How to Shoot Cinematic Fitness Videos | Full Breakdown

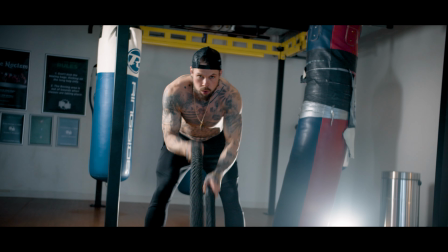254s
And I just used that as an extra backlight just to really get that strong contrast going. So in terms of the shoot itself, I basically wanted to speak to Chris and find out what his normal workout routine was, because I wanted to find out what workouts he was about. So he told me that he likes doing squats. He told me that he's into his boxing. So I thought that would be some really good cinematic content.
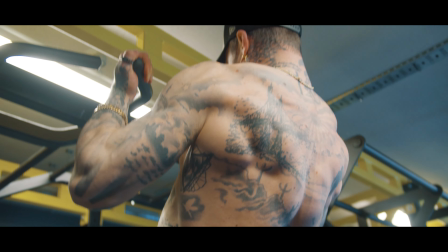280s
And we basically filmed a workout routine. I wanted to get like 6 or 7 exercises, and for every exercise we did,
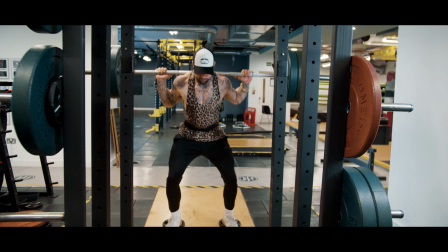288s
I made sure I got a sort of not wide shot, but sort of medium shot.
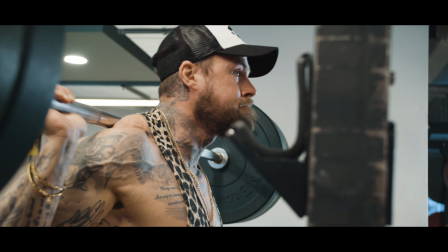293s
So you sort of get the whole of Chris. And then I wanted to make sure I got some tighter shots so that I had some variation going.
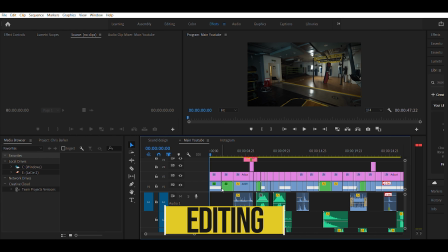301s
And so that brings us nicely over to the edit. The first step of the editing, which is usually my first step of editing, is to find the music track. So I wanted something that was really exciting and really was very impactful. And I also wanted something that had a bit of an intro, so something that would build up some suspense.
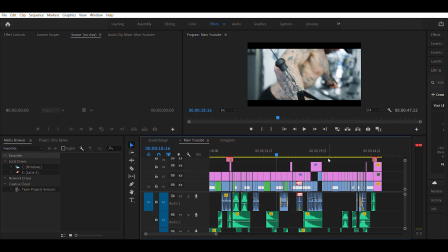320s
So my intro lasts for 18 seconds. During those 18 seconds, I really wanted to build up the suspense. So I didn't want to reveal too much. So whilst that was difficult, and maybe it was too long of an intro,
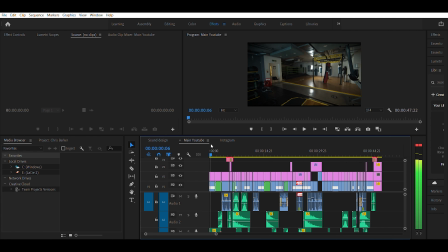336s
I wanted to make sure that all the shots were sort of a bit abstract. So you'll see the first two shots are literally just setting the scene of the gym, and it all looks very eerie, very empty.
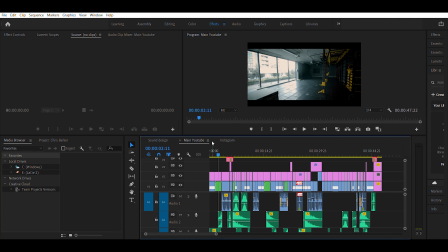347s
I wanted to make it clear that Chris was the only one working out in the gym.
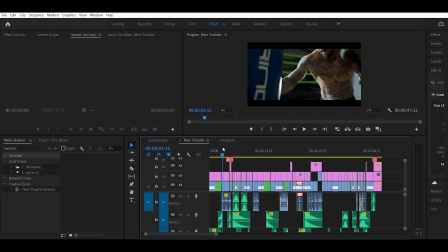351s
This first shot of Chris, we're keeping with that abstract vibe of not actually showing his face. So I purposely chose a shot where it's just sort of his neck down. And then we got a little cheeky glitch just to sort of add to the suspense, I guess.
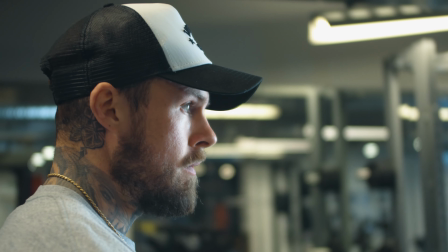366s
You got those classic sort of looking up shots, the sort of, you know, I'm getting ready for this.
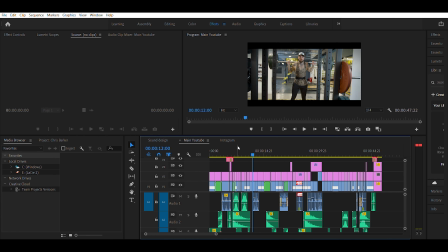372s
So yeah, you'll see all these shots so far are sort of him getting ready to work out. So, you know, the boxing shot I kept very abstract. The squat one, it's sort of him getting ready. And then finally, just before we get into the really impactful shots, he takes a deep breath and then really goes into the heavy workouts.
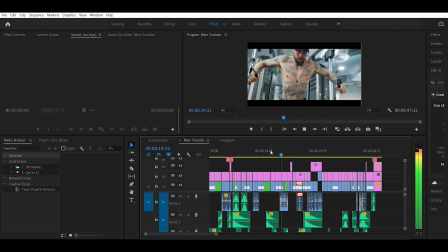391s
So you see, as I'm going through this, all the shots are very quick and they're all sort of in clusters.
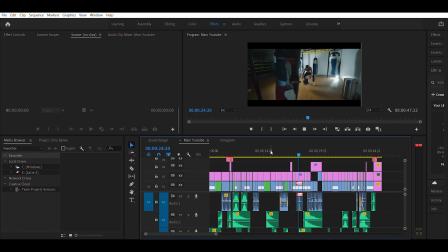397s
We have the slamming the ball down, so there's about 3 or 4 shots in together. Then we go back to the boxing.
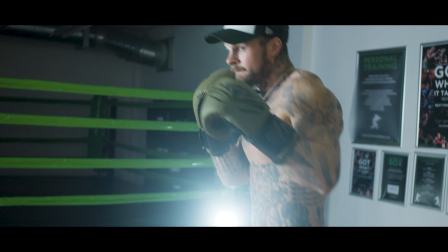404s
I kept returning back to the boxing just because I don't know if it was the lighting or sort of the way the camera was moving around and capturing it,
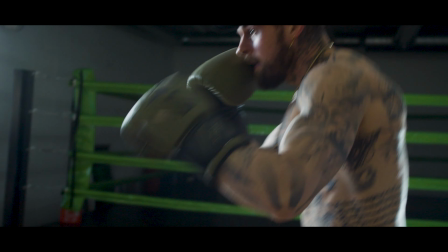411s
but that was just by far my favorite footage. So I really wanted to keep returning back to that. All of these shots were sort of 3 or 4 takes so that I could get some different angles and enable that continuity.
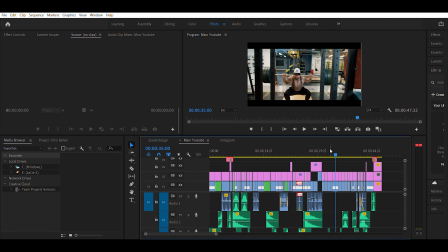425s
This shot here and this shot here, they were taken a good 5 minutes apart, but you know,
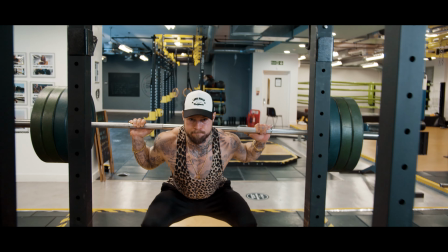430s
putting them together and that way just keeping that continuity going, making this workout look really fast and really intense. Onto color grading. I shot all of this in Blackmagic Raw, so it's an extremely flat profile.
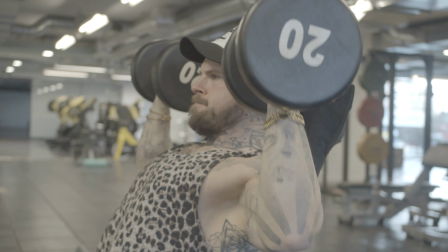442s
You get barely any contrast from this at all, and that way you keep the details in the shadows and the highlights. And it does require quite a bit of color correction and color grading. So if you're sort of in a rush, then this is probably something I wouldn't recommend doing. But I really wanted to get those colors exactly how I wanted it. And I've always had a bit of a love-hate relationship with colors.
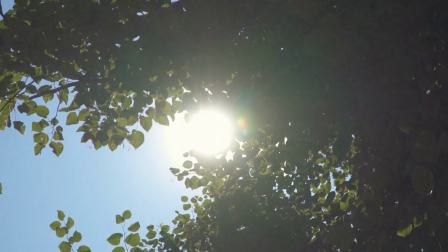464s
I used to be absolutely rubbish at color grading. I'm still not the best, but over time I've sort of learned how it works a bit more. So I'll just run you through an example of what I did for pretty much all of these.
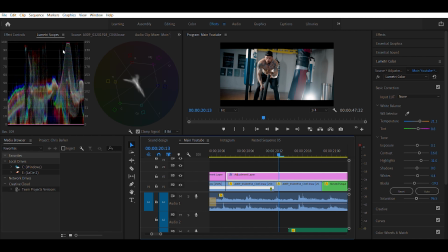478s
This clip here, for example, we got our Lumetri scopes here. That is how it comes out from the camera. So let's just start that process of how we actually color graded it.
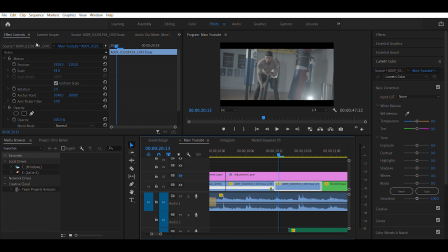489s
So if I go in here and I add back the Rec 709, that's kind of the first thing you would do. So you start to get that Blackmagic color science in there.
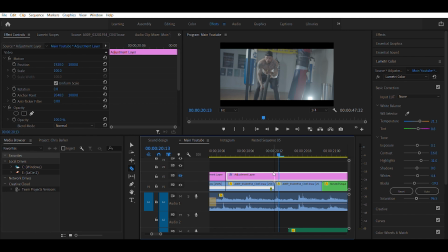504s
And then what we'll do here is we'll just reset so that we can start from scratch. And what I would do is start to play around with the very basic, you know, your basic correction.
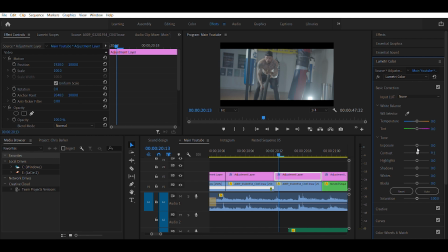522s
So I'd add some contrast in. I'd bring the highlights up because I really want to, you know, we got those strong backlights going on. I really want to accentuate those. And then I start to bring the shadows down a bit.
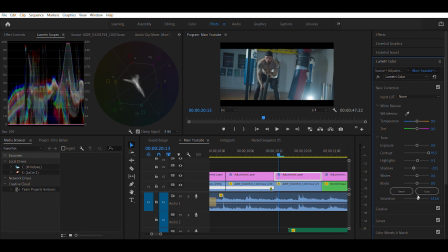543s
And I'd also add in a bit more saturation. And this is when I probably add my LUT. So I've got a base orange and teal LUT from this online course called Full Time Filmmaker. Would definitely check it out.
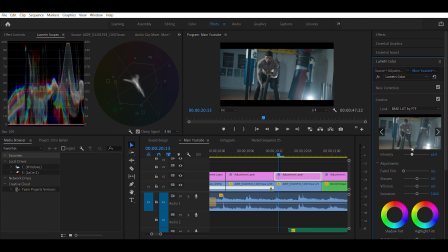561s
So it really brings out those blues, this. So not too much, I'd probably put it about 50. Yeah, we got 56.8, that looks all right.
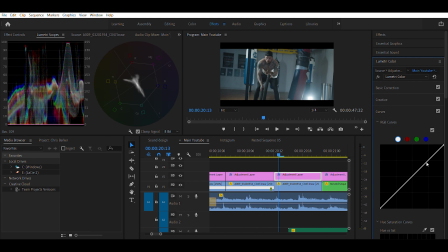576s
And this is when I'll start to play with the S curve. So we'll start making little S's. So really bringing those shadows down, really harsh shadows here, and then bringing those highlights right up.
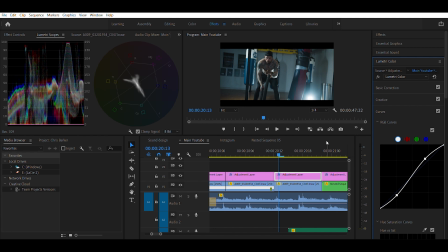And this image, to be honest, we'll just bring the exposure up a little bit.
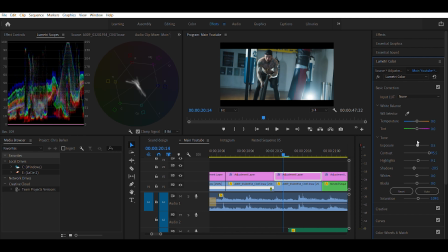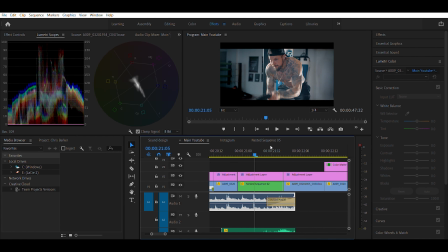And there we go. That's pretty much how I did all of them. So if you take away, there we go.
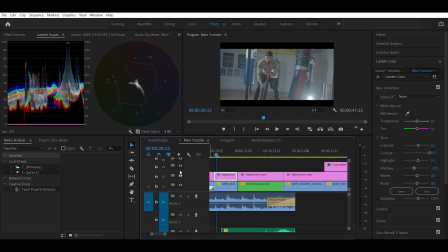623s
That's before, and we still got the Rec 709 LUT. So, and then adding that back in, bam. Okay, moving on and talking about sound design. So sound design is so important in these sort of videos. It really is 50% of the viewing experience. So if you don't have sound design, it's all going to be a little bit dead. So I'll just show you just the sound design just by itself, just so you can sort of see a rough idea of what sounds I added in.
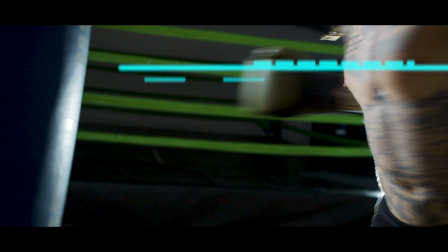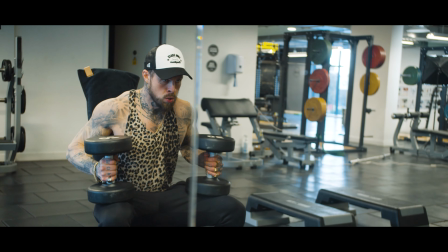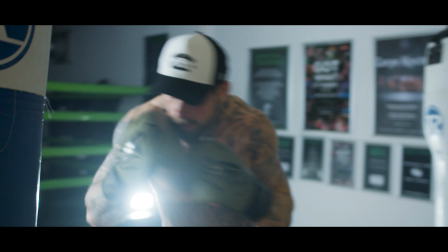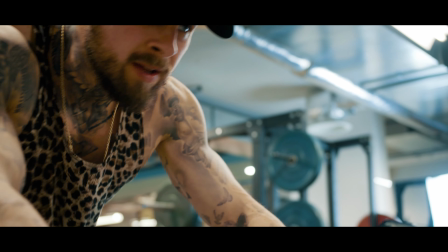So I would say about 90% of these sounds are artificial.
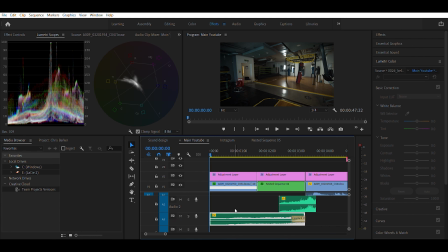709s
Here we've added a riser just at the very beginning.
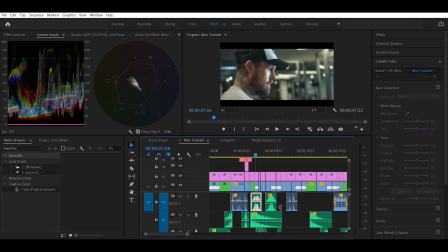716s
I've added in some extra slams for when the balls are going down. Some cycling sounds and, you know, some sounds of him being out of breath. And then we got a lot of sort of whoosh sounds to show that sort of moving in or that going past something.
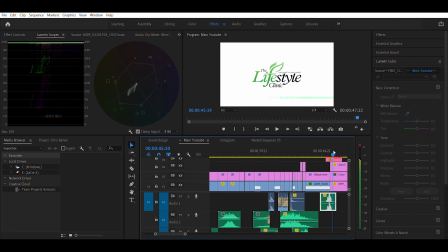738s
And at the end, of course, you've got the sort of glitch sounds to go with that. So there you have it. That's just a quick summary of the production process to make this video.